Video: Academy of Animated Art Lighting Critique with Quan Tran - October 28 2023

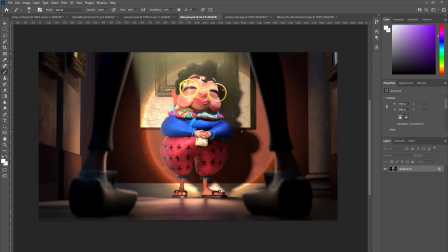[25:18]
I really like the updates and how we're starting to really read a lot more shape on the character from the key to the fill side. So we're getting that contrast in on her legs and arms.
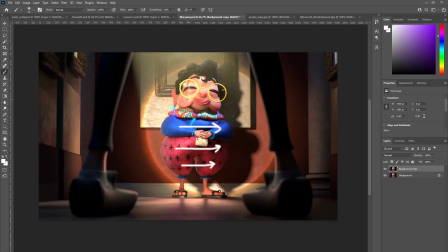[25:39]
I'm wondering though whether on her face it does still feel a little bit overlit and overfilled, and whether you could take down
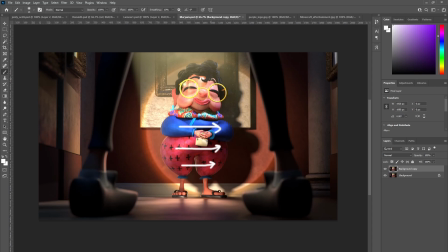[25:53]
I feel like maybe if there's a fill light on this side, whether that could go down.
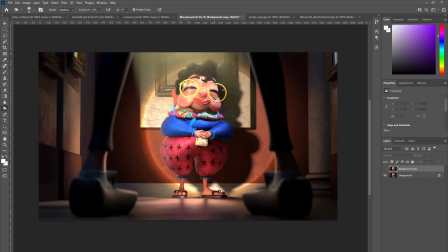So maybe
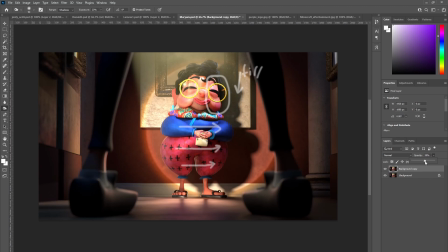turn into that fill just so we get a little bit more shaping on her. And I see you've got some dust particles in the light there.
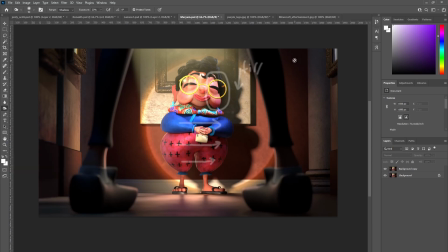[26:41]
That's looking pretty cool. And the other thing I would suggest is maybe work on the reflections in her glasses on this side. You know, put in some glints or some flares
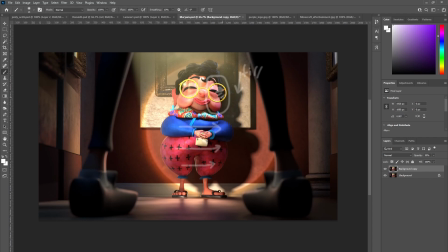[26:59]
so that we read the lens through the reflection. You can see it happening a little bit here. But yeah, so maybe some more reflection in her glasses. And take down the fill on her face so it's not as overlit.
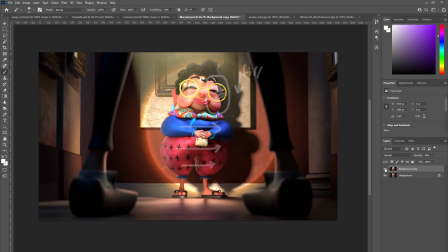And that would be it. All right. And then also we have
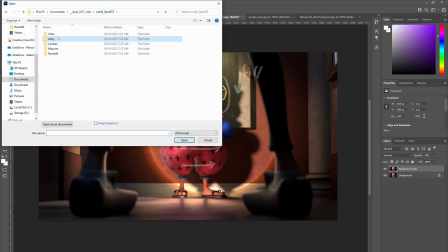[27:36]
Chris.
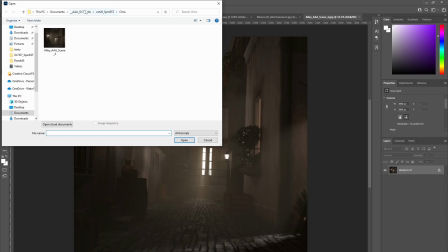[27:41]
Let me just pull up your first iteration from last week.
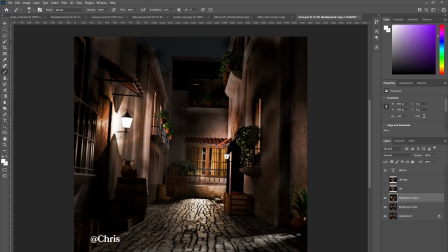Okay. So I see you've played with the Atmo.
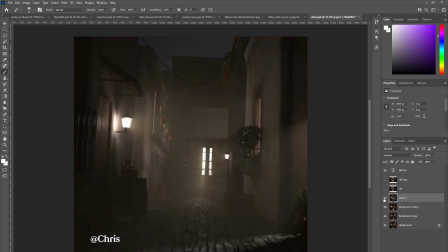[28:07]
It's really foggy. It's dark and misty. It's very atmospheric, and you know, you've done well to get the volume in there. And I'm wondering though whether you could
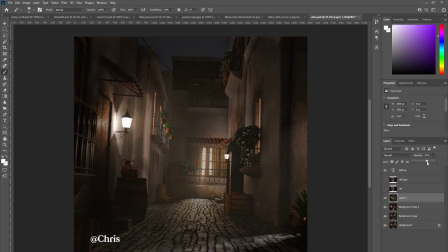[28:28]
definitely tone it down. So I would recommend localizing that volume fog so that it reads more,
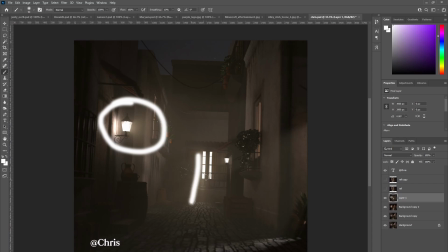[28:45]
you know, where this is great, this volume coming out onto the road there. Looks really nice. And here, and also you've got an opportunity to have this kind of volume shaft coming down here.
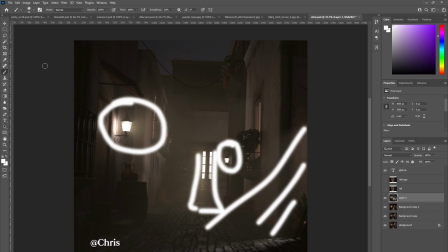[29:05]
Yeah, whether you could just localize it to that and the rest could go pretty dark, you know. The rest could go darker. Like that.